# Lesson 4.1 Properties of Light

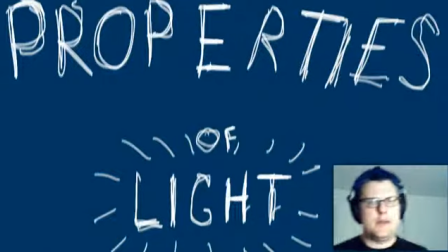[0:00]
Light can be described through four basic properties. When you want to describe what a light is like and how you want it to behave, you can use these four basic properties.
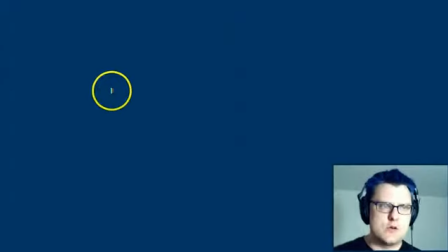[0:09]
And those four basic properties are the brightness or power, the direction, the color, and the quality. So let's start with the first one. Let's talk about the power of the light. And when we say power, this is what we mean is how powerful is it?
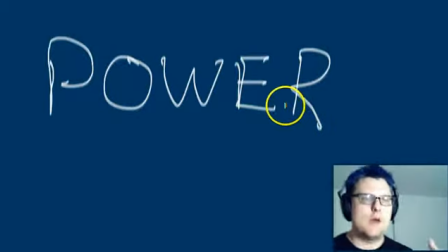[0:23]
How much light is it putting out? How bright is that? So as you can see in my lovely mugshot up here, I've got a pretty powerful light going on, and so you can see me pretty well.
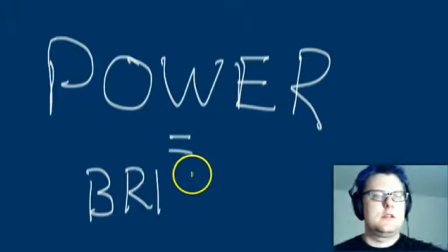[0:35]
If we increase that, you will notice that it gets brighter and brighter and brighter, and it gets actually overexposed,
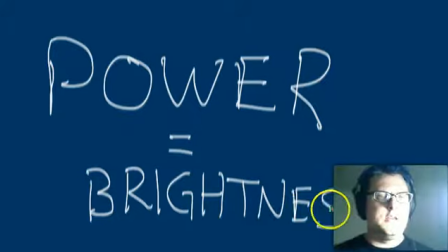[0:45]
and it looks terrible. But what I'm seeing here, all I've changed is the brightness of the light.
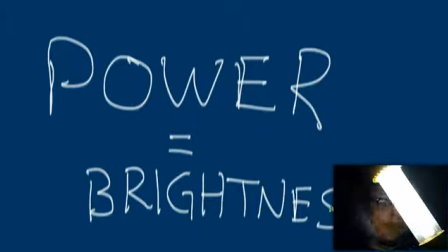[0:52]
And if you look directly into the light, you can see that it's super bright and it's very powerful. And this is caused by moving the light closer to me.
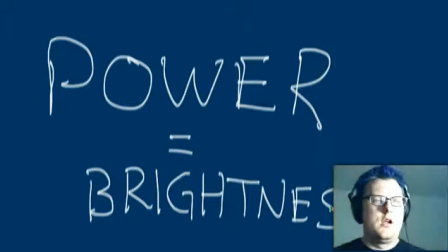[0:59]
I've increased its power on the subject. So the light itself hasn't gotten any brighter, but the light being closer to me due to something called the inverse square law that I won't make you go into, makes it look brighter on me. So we've increased the power of the light, or the brightness. So that's the first thing. And that's kind of the obvious thing.
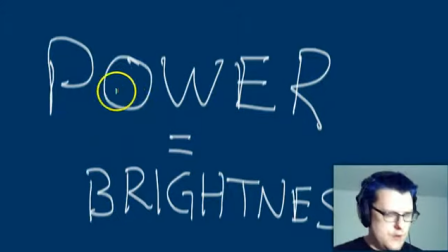[1:17]
You know, you look at the bulbs that are in your household, and they have a certain rating on them.
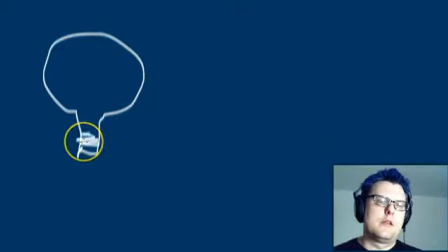[1:26]
So if you sort of remember back in the olden days when you had incandescent light bulbs, you'd have them in your house, they'd be 60 watts or 100 watts.
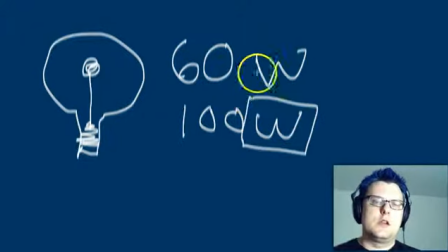[1:36]
And that wattage, this W here, is referring to the brightness of the bulb. And that was actually a direct electrical measurement back in the days of tungsten lights, which are the regular incandescent bulbs. Now we have a lot of fluorescent lights and compact fluorescents
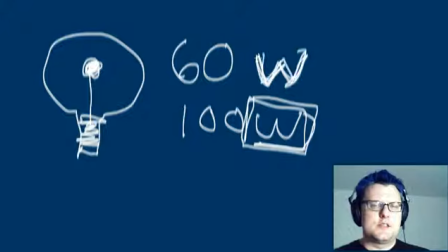[1:54]
it's not an equivalent amount of electricity, actually, so wattage is not always the best way to measure this, but it's still sort of the standard. So when you see film lights, you'll see their power listed as wattage most of the time.
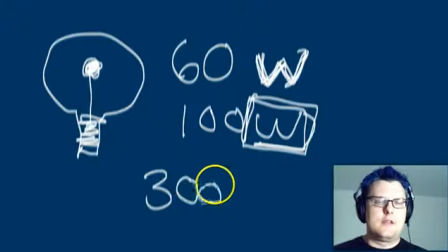[2:06]
So you'll see standards of, 300 watt lights, 1,000 watt lights, etc., etc. So when you see that W at the end, you know that it's measuring the brightness or the output of the light itself.
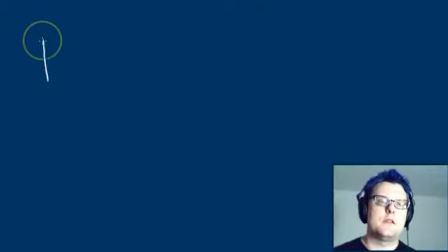[2:22]
So the next thing that you have after that is we have the direction of the light. And this matters because the way that the light is coming into our scene
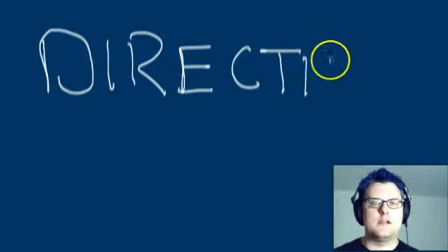[2:31]
has a big impact on how we see it and what sort of assumptions that we make. So the direction of the light. Normally, we are used to seeing scenes and people lit from above,
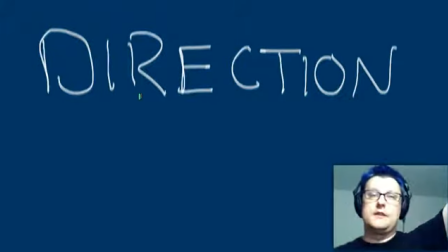[2:43]
because we have the sun that sits above us, so this sort of looks normal.
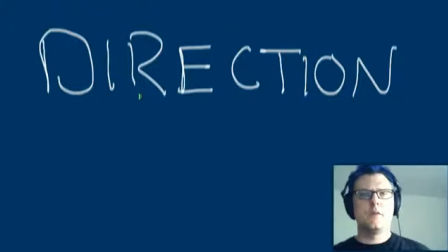[2:47]
But you can also have light coming in from the side, and maybe when you see that you think, oh, well, maybe there's a window or a lamp over there. You can have it be very much in the front.
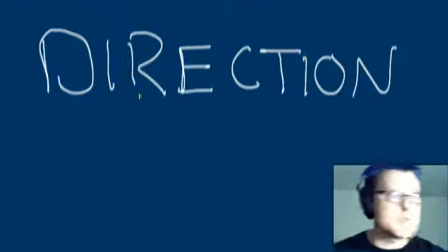[2:57]
That also feels sort of artificial, and it looks like I'm looking into something bright, especially if I get really close to it and it's like, oh my god, it's so bright, there's something amazing going on there.
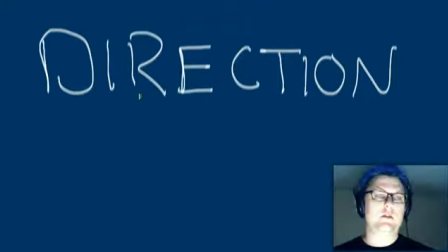[3:06]
And if you want to go for that villainous look, a surefire way to do that is to put the light underneath the subject, because nobody is ever lit like this, and if they are, then they must be terrible and evil.
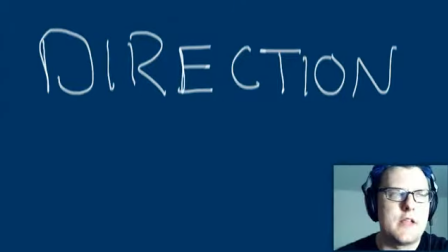[3:21]
Okay, so maybe that's a bit much, but you can see that changing the direction of the light does have a big impact on what the scene itself looks like.
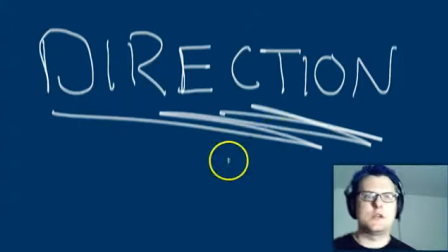[3:28]
So direction is a very important consideration when you start thinking about where you're going to put your lights, obviously, and that matters sort of horizontally, vertically, how tall they are, what direction they're coming from, if they're from above or below.
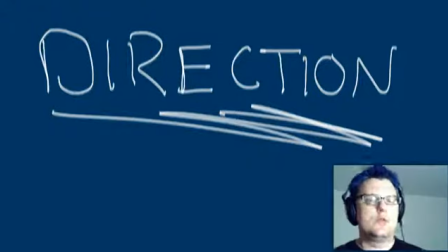[3:41]
And so direction is sort of our number two property of light that we want to make sure that we're paying attention to.
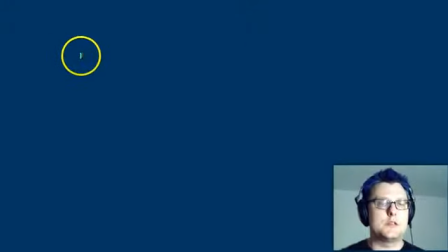[3:49]
So the third quality of light that we want to pay attention to is the property called color. Now, you are all also obviously very familiar with the concept of color. You've been dealing with it since you were born.
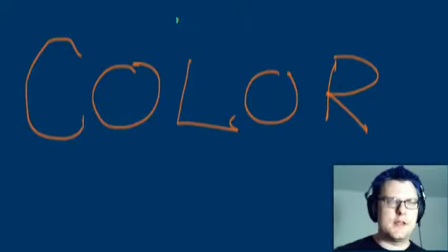[4:00]
You've been playing with crayons probably all of your life, and you're probably taking color theory classes and stuff. So the color of light is obviously very important.